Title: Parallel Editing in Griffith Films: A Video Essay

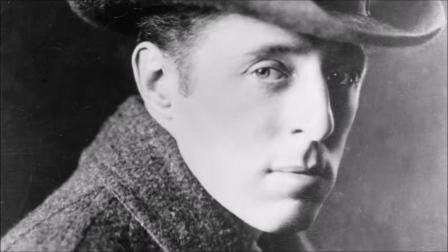While many films by D.W. Griffith, such as The Londo Operator, focus on creating tension between different scenes through the use of parallel editing and cross-cutting, A Corner in Wheat is focused on using parallel editing to create social commentary between the activities of the rich and poor families.
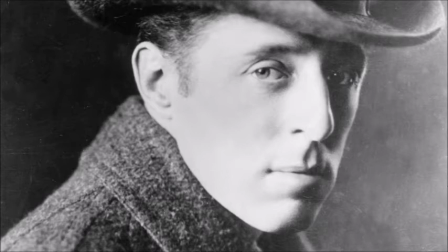The two films use parallel editing and cross-cutting in different ways. The Londo Operator uses parallel editing to show the three different scenes: the girlfriend calling for help, the burglars trying to break in to kill her, and the boyfriend coming to rescue her. In contrast, A Corner in Wheat uses parallel editing to create a dichotomy between the scenes,
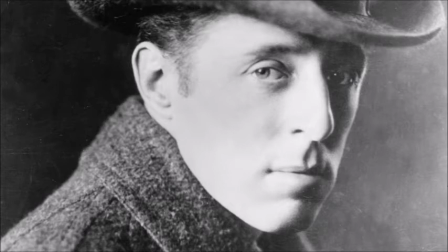a scene showing the rich family and the scene showing the poor workers. It makes the viewer think about the ways in which these two social classes function in their daily lives. Ultimately, these films, while using the same fill techniques, use them in different ways.
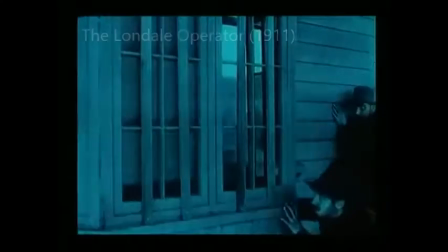Before comparing the two films, we need to understand what parallel editing is. There are three main characteristics in parallel editing, but I will focus on two.
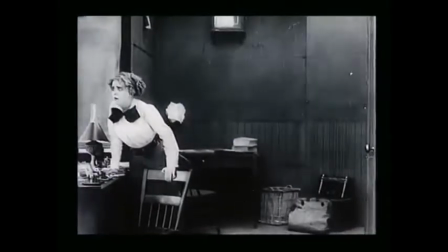The first main point, according to Gunning, is that parallel editing alternates two separable series of shots,
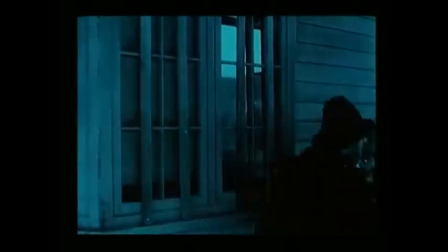setting up what is most often described as an A-B-A-B pattern.
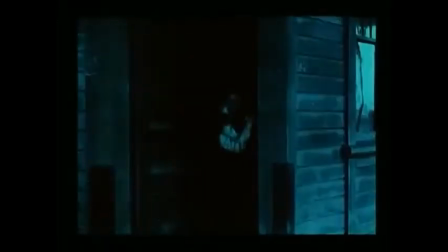The use of parallel editing alternates between two scenes, but in the case of the Londo Operator, Griffith uses parallel editing to alternate between three scenes. Perhaps one of Griffith's prominent uses of parallel editing, The Londo Operator, is about a woman who takes over a telegraph after her father becomes ill.
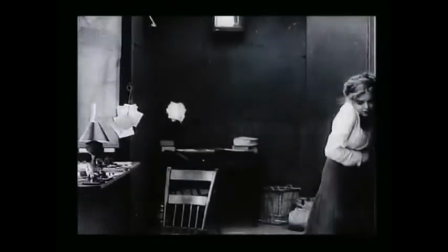Once the payroll for the town's mine is delivered, two robbers attempt to steal the money from the girl, attempting to break in the house.
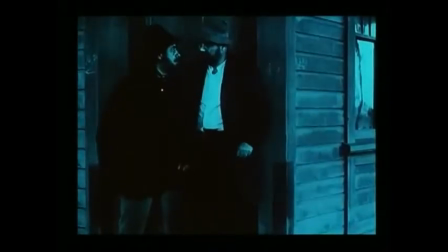All of this is going on while the girl is calling for help, in which her boyfriend rides on the train to her rescue.
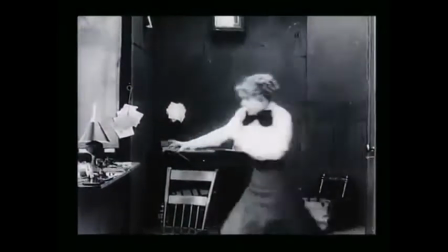Unlike many films at the time, which had a simple plotline set in one location,
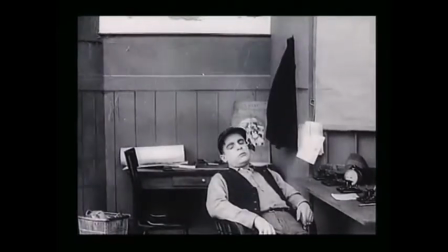The Londo Operator alternates between three scenes: the woman in the telegraph office, the two robbers outside, and the train.
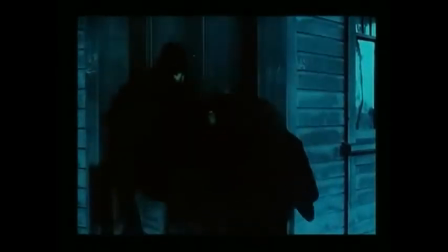The three scenes are happening at the same time, and Griffith uses parallel editing to create tension between the three scenes.
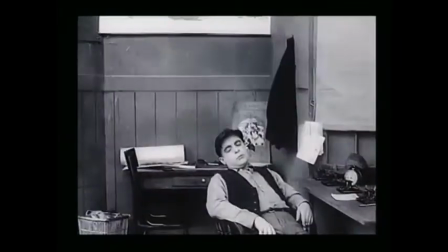In one scene, the girl in the telegraph office is seen crying for help, sending a telegraph message in distress.
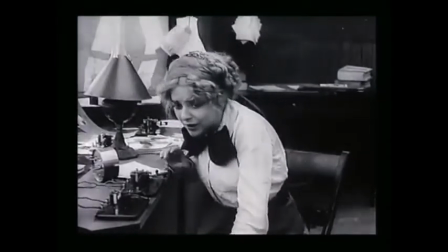In another scene, we see two burglars attempting to break the door down, and in another scene, we see the boyfriend on the train coming to the girl's rescue. The alternating between these three scenes creates a sense of anxiousness from the viewer,
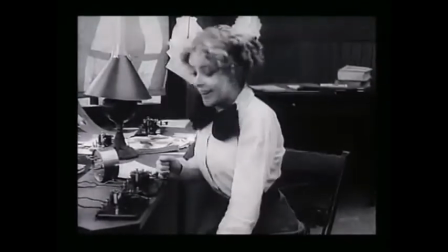and the use of parallel editing in The Londo Operator is used to further advance the plot of the narrative and show suspense,
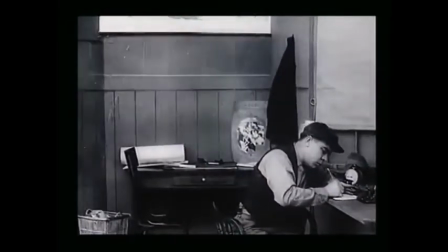and therefore makes the viewers ask these questions. Will the boyfriend arrive in time to save the girl?
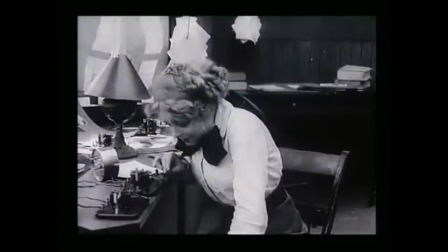Will the burglars manage to break in? Will the girl be safe from harm?
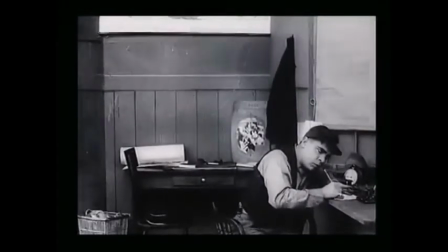The second main point of parallel editing, according to Gunning, is that parallel editing establishes spatial and temporal relations.
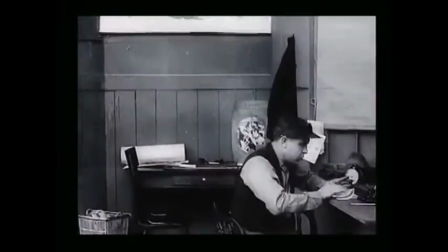In A Corner in Wheat, parallel editing is used to create social commentary.
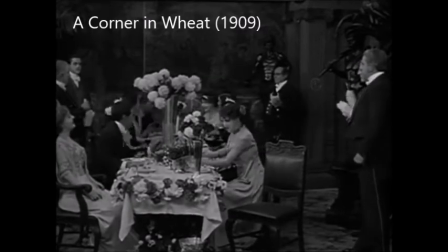It is the story of a greedy tycoon who tries to corner the market on wheat, thus destroying the livelihoods of people who can no longer buy bread.
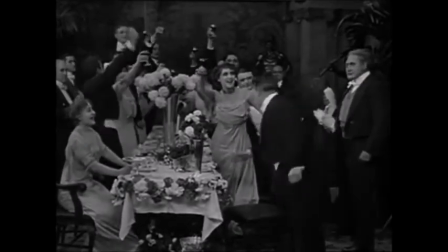One scene is focused on the activities of the rich businessman.
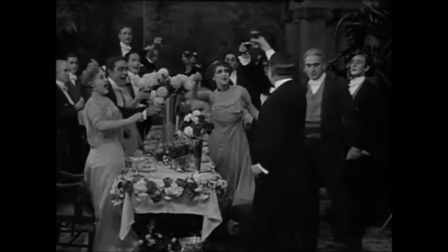Right after this scene, the film cuts to another scene of the poor workers buying bread.
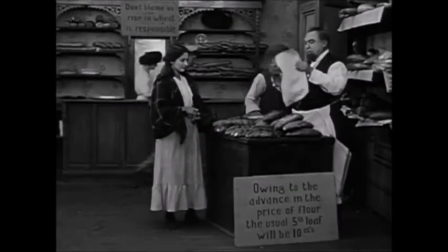The juxtaposition of these two scenes makes the viewer compare and contrast the two social classes.
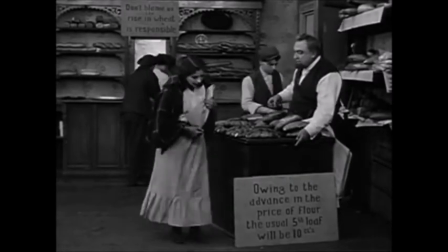The rich businessmen are concerned with capitalizing on wheat and celebrate by having a party.
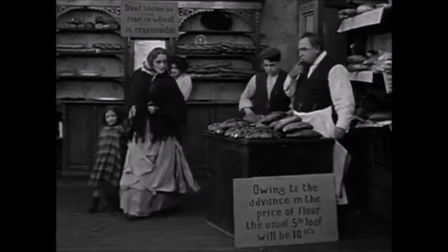Meanwhile, the poor class are concerned with buying bread. It is a social commentary on capitalism and how it benefits one class but screws over the other class.
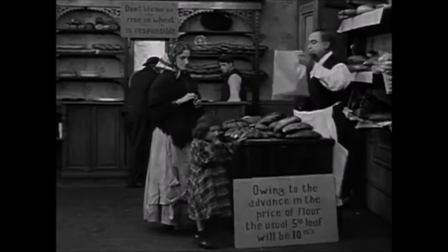The use of this contrast edit, according to Gunning, does more than simply present events.
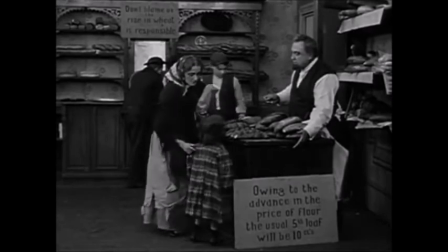It intervenes to comment on them and expresses that comment by an ideological reference.
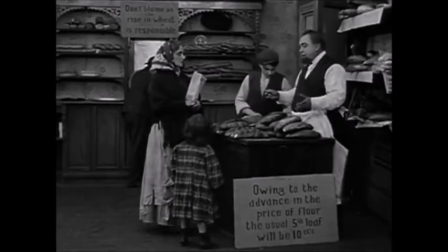The parallel editing between the rich and poor classes creates a dichotomy between the two classes.
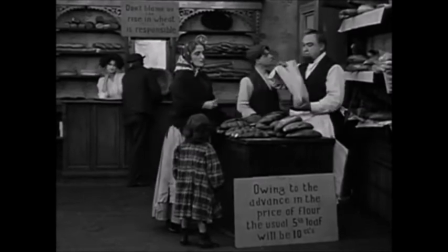However, it does more than that. It critiques the very essence of capitalism.
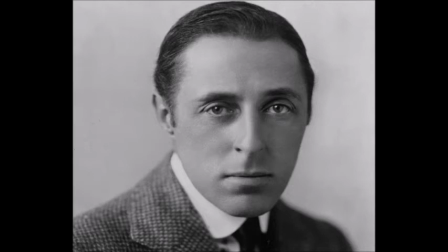In conclusion, both The Londo Operator and A Corner in Wheat use the same techniques but in different ways. The Londo Operator used parallel editing to create tension between the three scenes, creating tension and suspense. In A Corner in Wheat, the use of parallel editing is used to compare and contrast the scenes of the poor and rich classes.
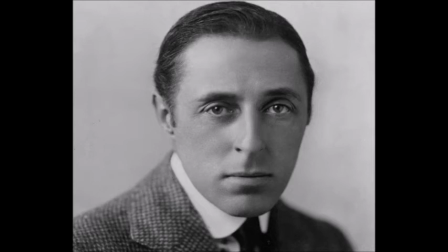The two films use parallel editing in interesting ways to make the viewer think about what's going on, and it shows how Griffith's mastery of editing contributes to the narrative of American film.